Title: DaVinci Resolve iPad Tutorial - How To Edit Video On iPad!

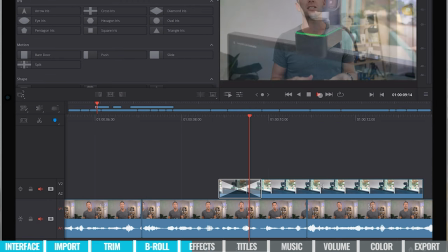And now if we hit play on this, we can see that we've got that transition or that effect that's happened as that clip comes onto screen.
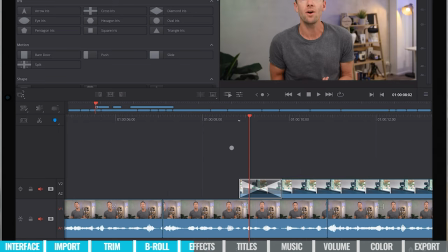So it's not just a hard cut, it's transitioning on. So you can add them at the start of clips, you can add them at the end of clips, you can add them between two clips as well. So let's just grab this triangle one here, let's drop it down between the two clips. When we release, then that is applied.
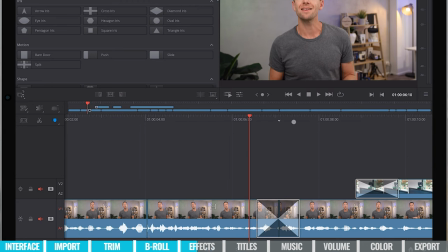If we scrub through this now, you can see that we will have this effect happen. Now, because the clips here are so similar, it's very, very subtle. And normally on a project like this, this isn't something you would ever do where you're adding a transition between two shots that are essentially the same. So I'm going to undo that now and remove that effect.
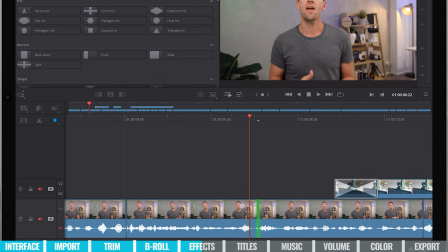What I would do instead, and what we do with our YouTube videos to break up our shots a little bit, is I'll end up zooming in on one of the clips.
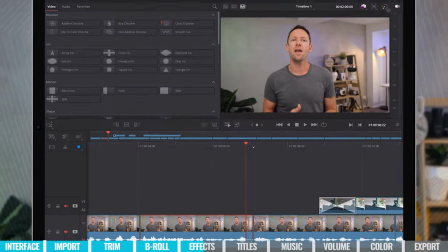So I'll pick either the first one or the second one. It doesn't matter. I'll then come over here to Inspector, and this is where we can access the properties for this clip.
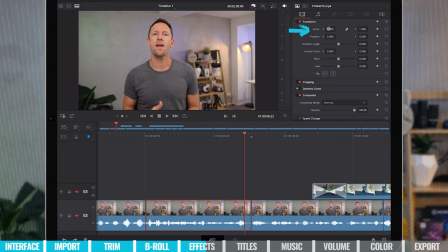And again, there's a few different ways that we can do this, but a simple way is we can come up here to Zoom and we can increase this zoom level. So we can just tap and swipe on this to zoom in. And if we just scrub across this now, we've now got our shot here that's more zoomed in. And the second one here is like a zoomed out shot or the original shot.
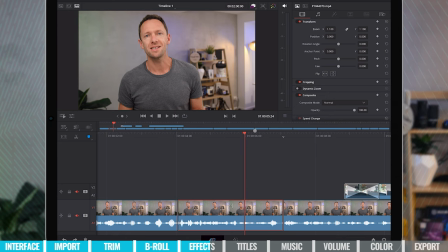So it's a quick, easy way for you to jump in or punch in to make it feel like it was essentially a second camera or something, but it can break it up for your viewers. Now, in order to really sell this effect and make it less jarring, you can try to position the person's eyes in a similar place and it's going to be less jarring. So we'll try to get this a little bit closer.
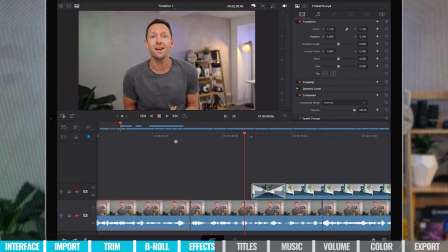Let's try around there. All right, so it's not perfect, but it is pretty close. So we can go ahead and we can add those effects or transitions onto our clips at this point. While we're here in this transform window as well, we do also have this dynamic zoom. So I'm gonna select this clip here. I'm gonna choose dynamic zoom and let's hit play on this one.
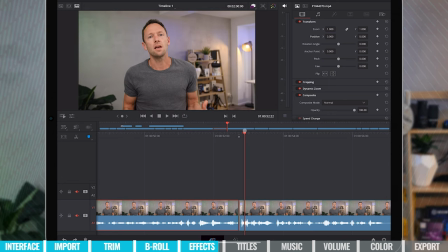And you can see it's added some movement to our clip here for us all by itself. So pretty awesome that we can add some motion or movement in our clips just with literally click of a button. In here as well, we've got the ability to speed up, slow down your clips. We can also stabilize your clips.
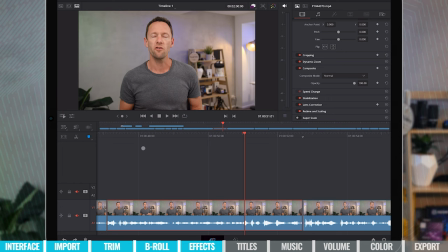There's lens correction functionality in here as well. So as you're going through this phase of adding effects and transitions and stuff, we can be adding those other things in here too. Once you're done adding your effects and transitions, next up, we're going to add any titles or text to our video.
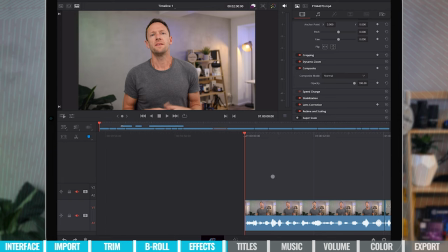So I'm going to come back to the start here, to our first clip. I'm going to come up the top here to titles.
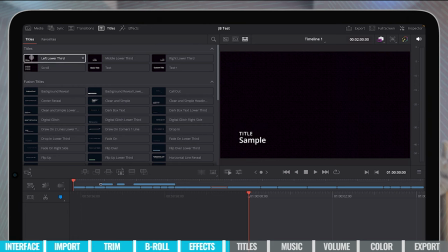And in here, there's a bunch of different presets and titles and things that we can use and customize up in our project.
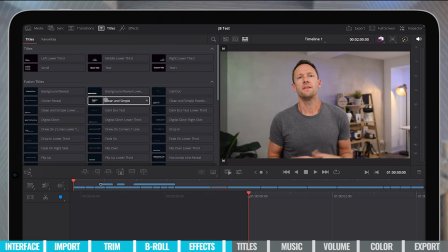So we've got some basic ones up the top here. There's also some fusion titles, so some animated titles in here too, like this one here, Digital Glitch.
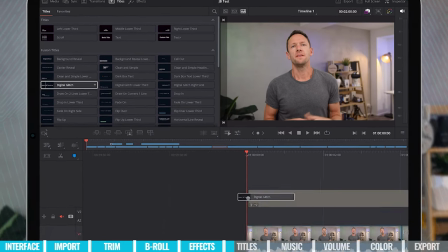To use them, again, we can just click and drag, bring them down to our project here.
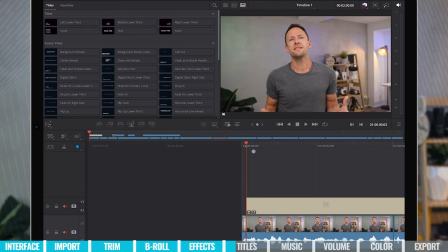And we can see as we scrub through this now,
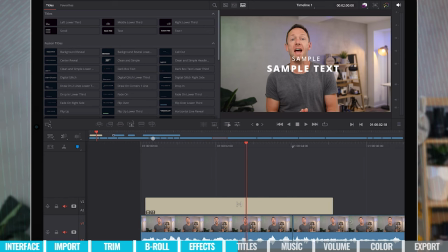it's got that glitch effect on it with two lines of text and they move across a little bit and then they glitch out at the end.
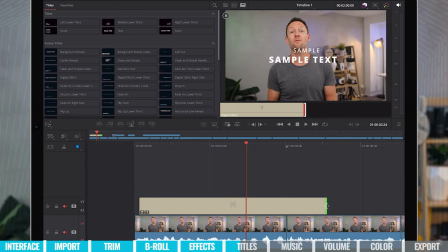As with any other clip, we can select this, we can adjust the start time, the end time, make it longer or shorter.
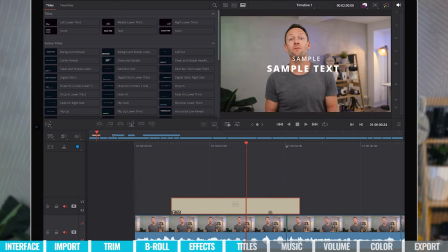We can pick it up, we can move it around, but we can also customize up this text here as well.
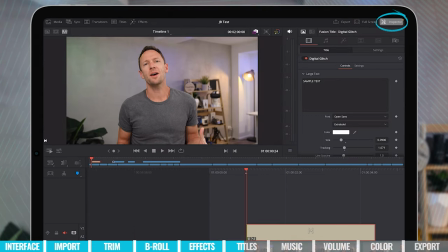So with the text selected, we can again come up here to Inspector, and this time we're gonna see settings in here for our text.
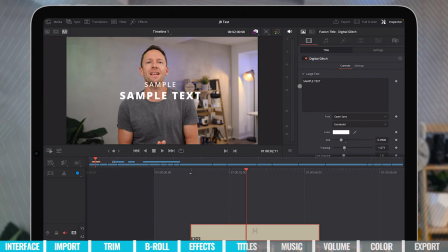So let's move this across so we can actually see our text here on screen. So it's showing us here large text, and here's all the settings and everything for that.
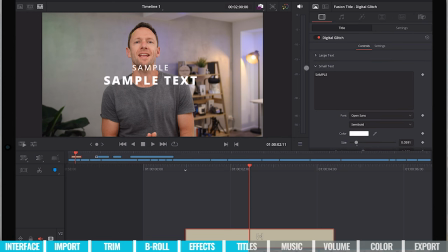If we minimize this, we've also got small text here down below it. So we could edit the text here, Justin Brown, and let's change the large text, Primal Video. We can choose our font. I'm just gonna choose Arial for this one. We can make it bigger or smaller here.
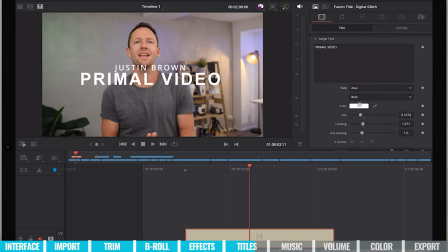Maybe we'll make it bold. And we could even change the color of it here if we'd like to as well. Now let's say we want to make this a little bit smaller. We're currently here in this title tab. If we move across to settings, then we've got all of our transform settings that we had access to before.
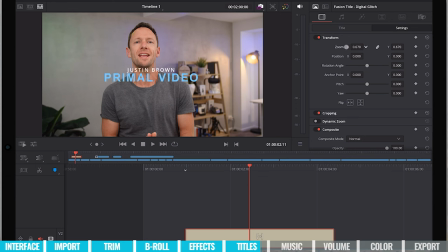So we could adjust the zoom here to make it a little bit smaller, scale it out a bit, and we could adjust the Y position here to drop that down. So maybe something like, and if we scrub through this now, you can see we've got this text animation that happens,
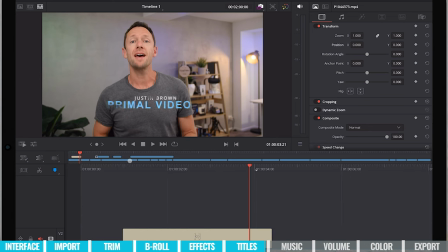glitches on, moves across a little bit, and then glitches out. Really, really quick. I absolutely love how fast this is.